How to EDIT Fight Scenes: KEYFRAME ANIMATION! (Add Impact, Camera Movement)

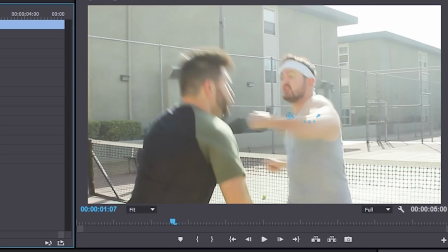4:07 That way you have the sharp motion of the hit, shoo, and then it carries a little bit through.
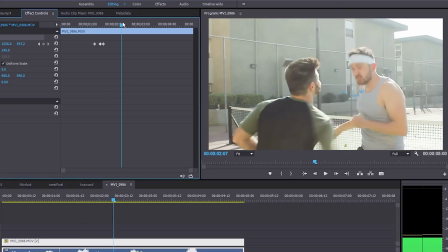4:12 So the next part is here where Seti punches me in the stomach. And for this attack, it's kind of moving upwards.
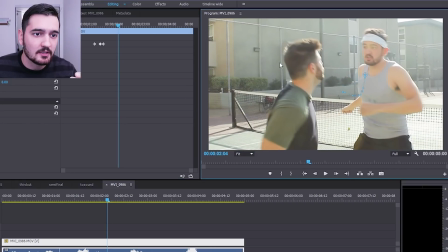4:19 So I would want to start the camera maybe down here and move it up like this with the punch.
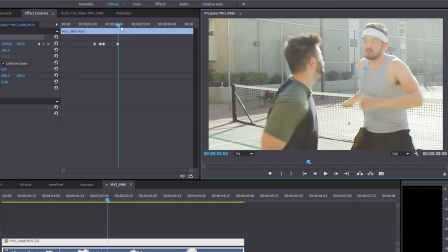4:23 So let's find the beginning of his movement, which is right here.
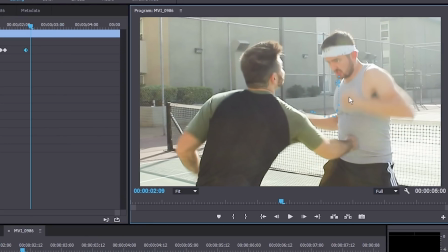4:28 Now let's see where it connects. Boom, that's where it connects. Let's move the frame up a little bit so it kind of sells the fact that it was a little hit.
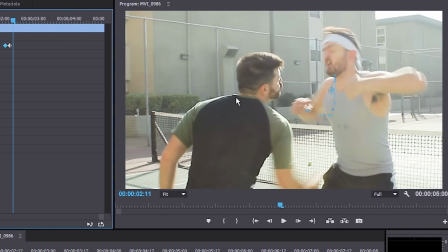4:36 Now we'll go forward a couple more frames and carry it a little bit through so it's like more natural.
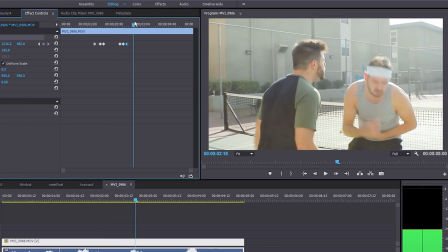4:41 Boom. Let's move that keyframe forward. All right, so then let's go forward and see where the next attack happens. So here I punch Seti. One really important thing is to actually be aware of how much space you have in your frame.
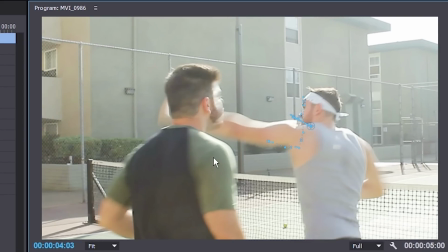4:53 If we look at this, this right here is the center of the frame. there's not much room over here, but there's a lot of room over here, right?
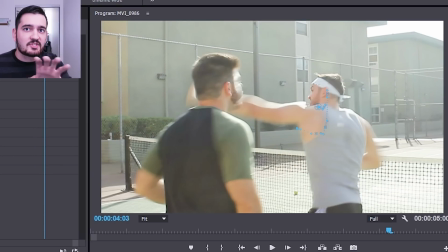4:59 So what we're gonna do is, by the time I get here, I wanna have enough space on this side of my frame so I can move the camera that way.
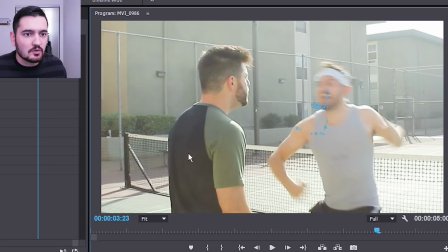5:06 So I'm gonna have it start a little bit over here, that way I have somewhere to move it to.
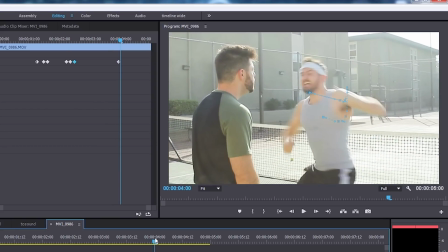5:11 I'm gonna have my first part of the frame here for this attack, and then we're gonna carry through the punch.
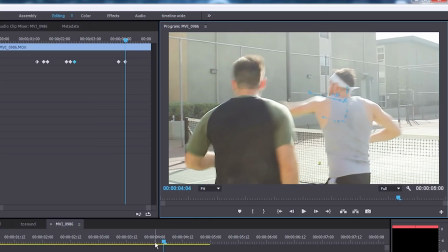5:17 Just go forward, move it here, go with the motion of the action, boom, and it kind of sets a keyframe automatically.
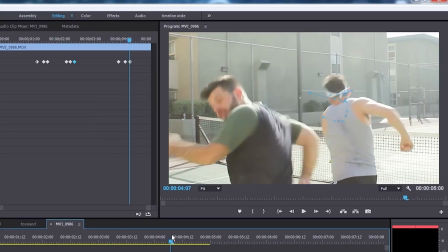5:22 Then once again, we're gonna continue a little bit through over here. As I stand up right there, you might kind of want to see my face again.
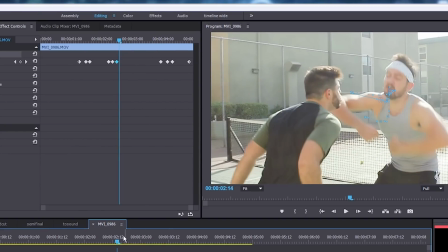5:30 So boom, you just come up like that with the camera, boom. So now let's go back here. And I know that we kind of skipped ahead from this move to this move.
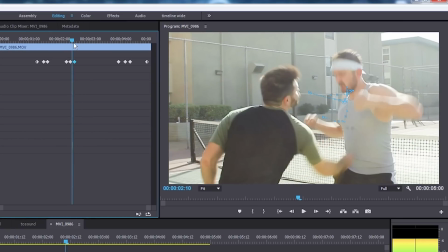5:37 You see how the camera just looks kind of stable like that? So let's add a little bit of a wobble to it. We'll just go right in the middle here and we'll add a little bit of a wobble to the camera.
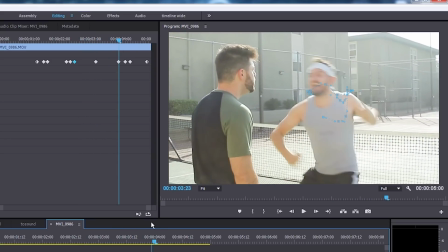5:45 That way it kind of looks more realistic. Boom. All right, so let's see what this looks like.
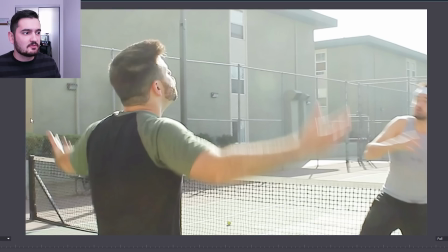5:54 So it looks pretty good. One thing I noticed is that it's very still at the beginning and then it starts moving.
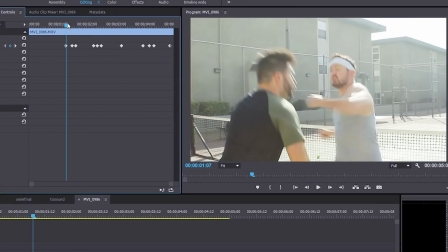6:00 So what I'm gonna do is here, I'm gonna go to my keyframes, see where the first attack happens. I'm just gonna start the camera at the very beginning.
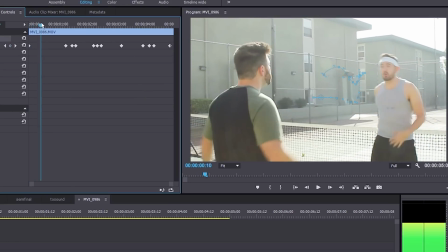6:06 I'm gonna have the shot somewhere nice like this. And then as I go forward, I can kind of maybe just make it not as smooth.
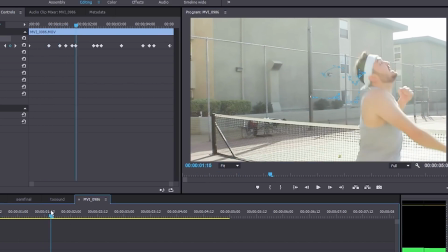6:15 So just like have some things happening. And also another really quick thing to pay attention to is the height of your frame. I've noticed for using this technique, if your height changes a lot, it can look kind of wobbly and fake. So if we look here, this is our height number.
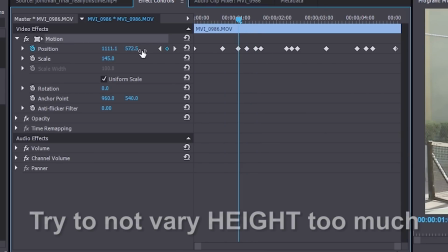6:30 So it's at 600, 572, 602. So let's, this 572 right here, let's bring it back up to, you know, six something.
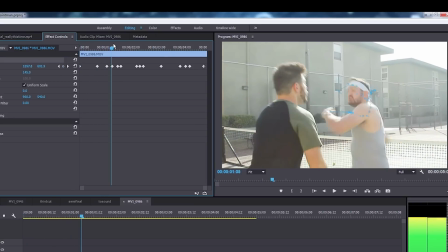6:37 And that way it kind of stays in a similar height. Boom. All right guys, so that's basically the trick. I'm actually gonna show you another quick tip while I'm here. But first of all, let's see what it looks like before we add all the movement. And now let's watch it again with all the keyframes. I think that looks way better. One more thing I wanted to add as a bonus tip for this tutorial is actually, guys, if you look at our performance, you can see I'm kind of waiting around here.
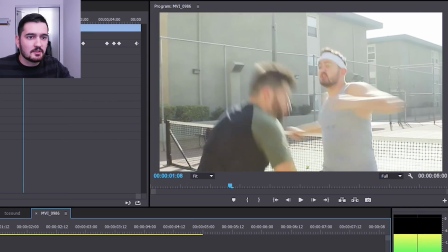7:11 You can cut frames. So I'm just gonna go in here and find some places where I can make this action move faster.
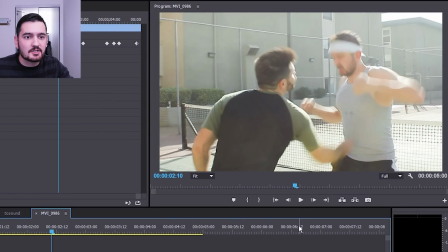7:17 Right as it connects, you can see my reaction might look better if I cut this one frame out.
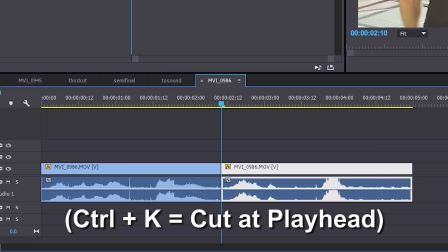7:22 So I'm gonna go here, I'm gonna Control K, and I'm gonna go over here, Control K, and delete this.
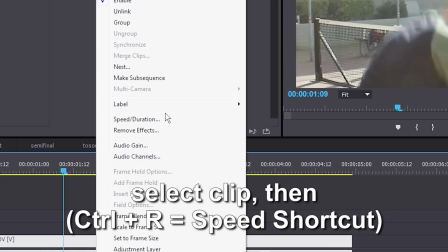7:27 So now that stomach punch should look better. Douche. Yeah, a little bit better. Now another quick tip is you can actually go in here and you can speed up your footage by about 5%. All the Asian martial arts movies and everybody does this. I find what works best is actually 105 to 110%, but you gotta be careful because what happens is your sounds of the guys yelling and stuff start sounding weird. So let's see what 105% looks like. Yep, so I like how that looks. Once again, guys, if you want to know more about fight scenes and how to film them, how to edit them, how to perform, make sure to check out my tutorial series down in the playlist below. And if you have any more ideas or questions for tutorials, let me know. Like this video if it helped you out, share it with somebody if you know it could help them. And yeah, smash subscribe. Anyways, it's time to go get out there, start shooting, be safe, and I'll see you in the next video.